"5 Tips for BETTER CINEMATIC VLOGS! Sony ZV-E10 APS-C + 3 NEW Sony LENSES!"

Alright guys, so it is almost sunset. We're gonna head out to the lake over there and actually try to catch some good lighting, get some good shots.
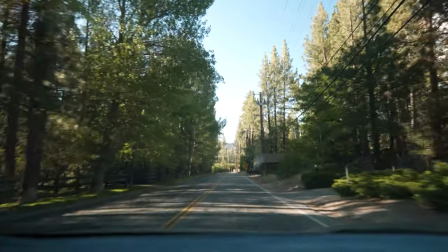so now that i've shown you my picture profile how to shoot in slow motion the importance of turning on stabilization on this camera some lens choices as well as how important is to shoot b-roll now i actually want to show you guys how i actually film a cinematic sequence what i keep an eye out for what i like to do and basically how i just kind of find my shots so that's what we're going to be trying to tackle today we're going to try to get some cool b-roll around here with this really nice lighting and i'll kind of just show you guys behind the scenes on uh kind of like what i look out for and like what I like to shoot. One of my sacred weapons when I film Cinematic Beer Bowl is going to be filming in slow motion.
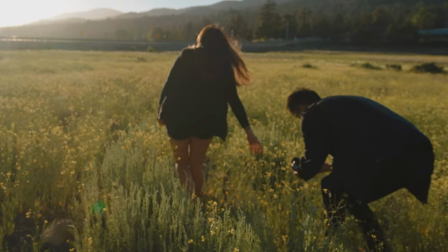537s
Slow motion just makes everything look so much more cinematic and even the smallest details like Shai
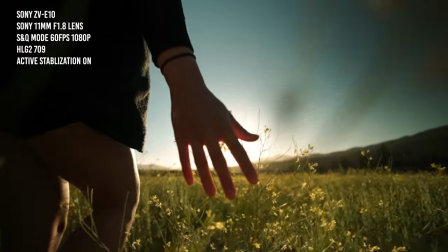542s
just brushing against the flowers or her just slipping her hair looks actually really good.
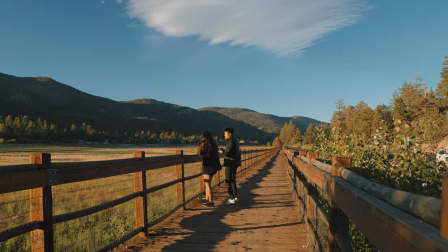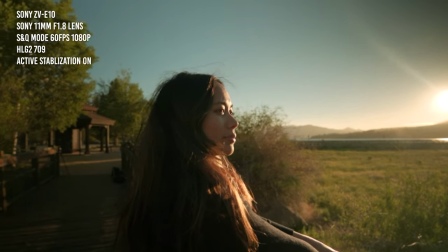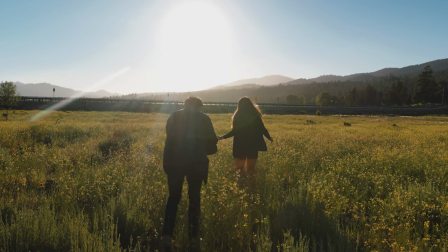561s
I also really love shooting directly at the sun during sunset. Backlighting is a really popular lighting technique used in all of your favorite movies so don't be afraid to
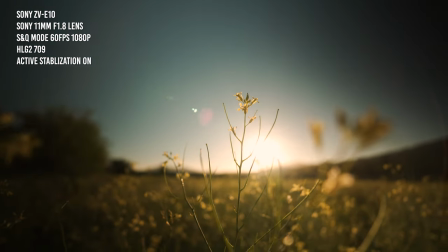569s
point your camera directly at the sun and especially don't be afraid to get some of those lens flares in there too.
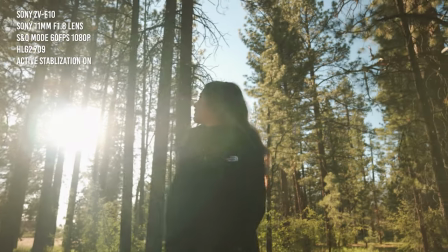575s
I think they make for a really awesome natural effect. All right guys I'm watching back the slow motion footage right now and honestly guys it blows me away just how smooth it is. This camera is so lightweight but it literally shoots like a gimbal. Like guys I'm not even kidding but this clip literally looks like I have a gimbal with me.
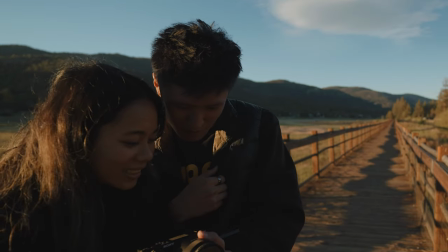591s
Dude look at this. That looks like a gimbal. That looks pretty good.
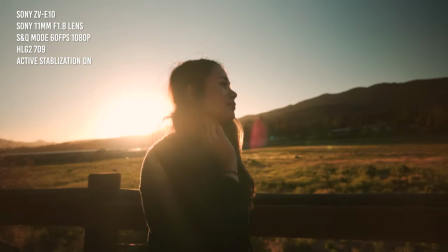That's just crazy guys that blows my mind man honestly i wish they had this in the a7s3 or the a7IV that would make it a complete game changer this is sick this is cool this is actually really cool
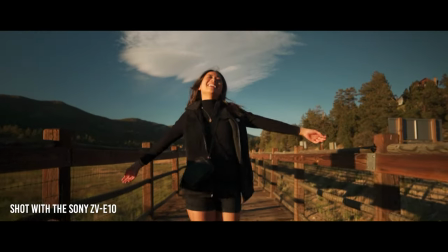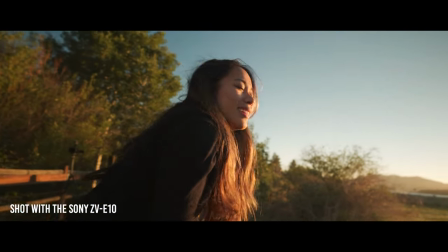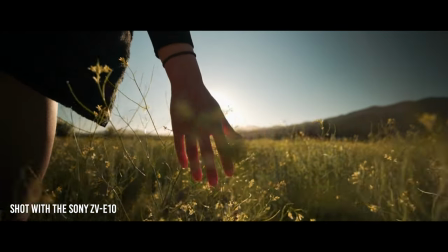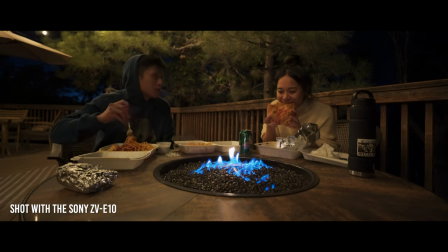all right so there you have it guys those are some of the most important tips that i definitely think you should know for when it comes to creating a cinematic vlog there's no more excuses now guys i want to see you guys go out there and make your own cinematic vlog if you
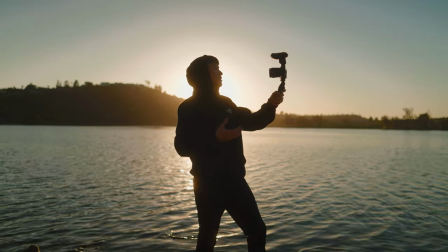663s
guys are just starting out and you're looking for a new camera then i highly recommend the sony zve 10 i think It's a great beginner's camera alongside of with three of Sony's new APS-C lenses If you guys have any questions any questions at all feel free to leave a comment down below I will do my best to try to get back to you guys If you did enjoy this video do not forget to drop a like and subscribe to the channel for more content Just like this come find me on Instagram as well I post a lot of reels and a bunch of other stuff that I think you guys will definitely like huge shout out to Sony Once again for sponsoring today's video and with that being said Thank you so much for watching and I will see you guys in the next one later